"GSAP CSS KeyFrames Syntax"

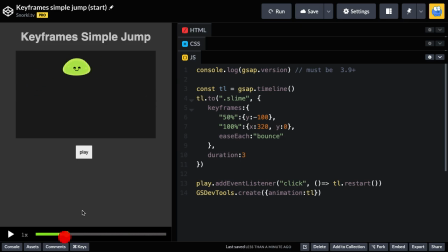12:23 So in slow motion, as he's moving across, you're gonna have left to right bouncing off that far edge, and also vertical bouncing off the top, and they all get kind of combined to make this sort of mess that we have here. And although this isn't what we're going for,
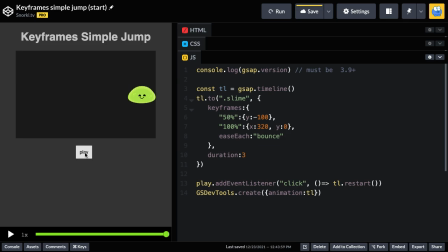12:40 I hope this opens up your eyes to the potential that we can have when we have eases combined and working on different properties at different times. It would be almost impossible to do this with a typical timeline. So now that we've experimented plenty, let's go ahead and wrap up this animation the way we want it.
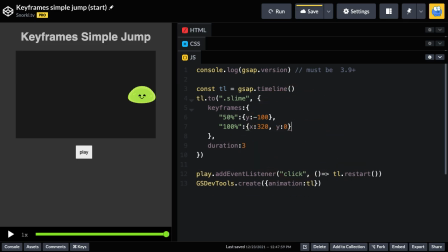12:57 So let's go back here. We're gonna get rid of the ease each. We don't need that. And we're just gonna put the ease none back on this keyframe. So now we'll have an animation that you're very familiar with the slime going up and then down.
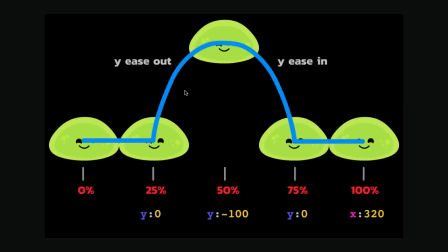13:11 But our goal is to start the jump at 25%, curve up to 50%, and curve back down to 75%.
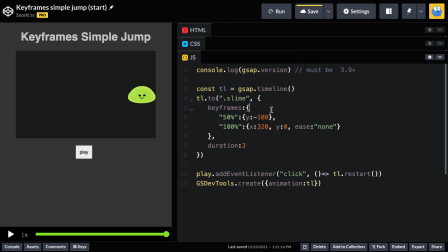13:19 Let's get this done. So let's go back to our keyframe object here, and I'm gonna add a keyframe at 25%. And what's interesting here is that I'm going to lock the Y value in at zero, okay? We're not animating to zero.
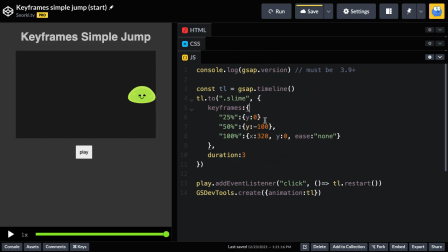13:34 Remember, the 0% keyframe is implied that it has a Y of zero, and then it's going to stay that way till the 25, and between 25 and 50 is where the animation up is going to occur. Let me throw in my little comma there, and then now we should see, we move flat and then go up, okay?
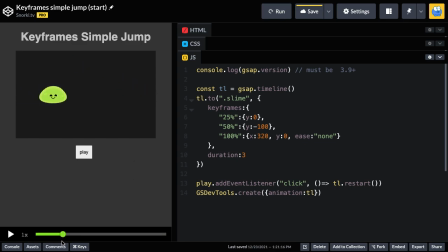13:53 So there it is. We have that linear left to right. There my Y is still zero, and then it starts moving up. And then we're going from 50% to 100% down to that Y of zero. Well, we don't want the Y of zero there anymore.
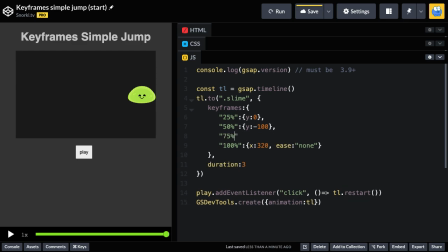14:09 What we want to do is add a 75% keyframe, and here we're going to set the Y to zero. So now when I run, we're pretty much almost done, except for adding in some easing. We go up and then down and then straight across, all right? So this is what you've waited 15 minutes for, okay?
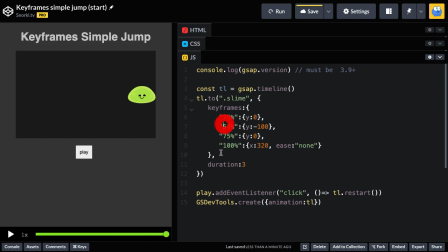14:28 Yes, I could have done this in 3 minutes for you originally, but I really wanted to take those little detours to show you what we can learn all about keyframes along the way. And I hope you appreciate that. So if we pay attention to the actual speed this guy's moving at,
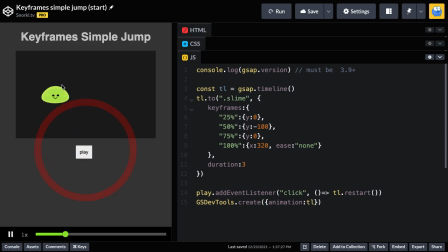14:43 you'll see that he does sort of slow down on the way up, and there's a little bit of a curve, but when he drops, it's almost also like he slows down, okay? And that's again due to the default ease of power one in out here. If I was to put an ease none on both of these tweens, watch what we're going to get.
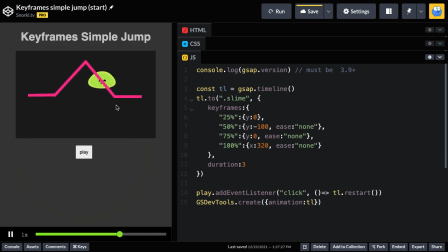15:05 The noise is mine, but you're going to get a very linear rate of change, and you're also going to have very angular animation, okay? It's just going directly between those points with no speeding up or slowing down. Now we know the default ease is a power one ease out,
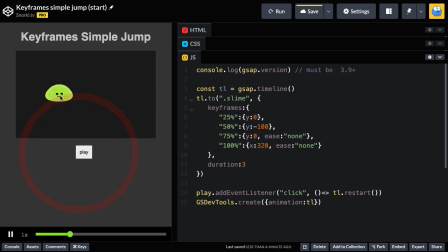15:22 which means that on the way up, it's naturally by default gonna slow down as it gets to the top. It's really this dropping down that we wanna work on. And for that, what I'm gonna do is I'm just going to use an ease of, we'll say, power1.in, okay?
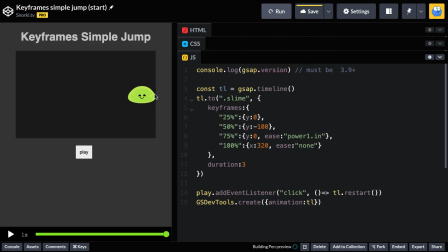15:38 And what that's going to give us is a little bit of a slowdown on the drop at first. There you go, and it speeds up and hits the ground, all right? So we have a power one out on the way up and a power one in on the way down, and that gives us a bit of an arced motion.
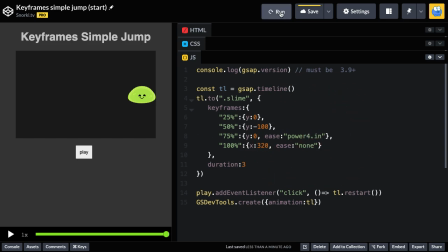15:54 Now, if this was a stronger ease, like a power four, what's gonna happen is the rate of change at the beginning of the drop is going to be very minor, and then it's gonna thunk down really quick. So there's a lot that you can do here with playing with the eases to get what you like, all right?
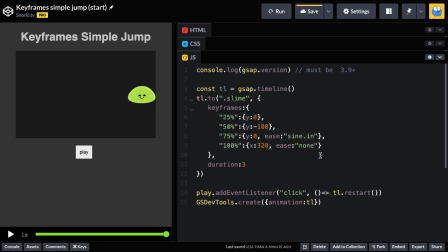16:11 In my explorations, I sort of ended up with liking the sine ease for both of them, but it's really close to a power one, so it's really in the eye of the beholder, okay? And another thing that we can adjust as well is the overall timing, all right?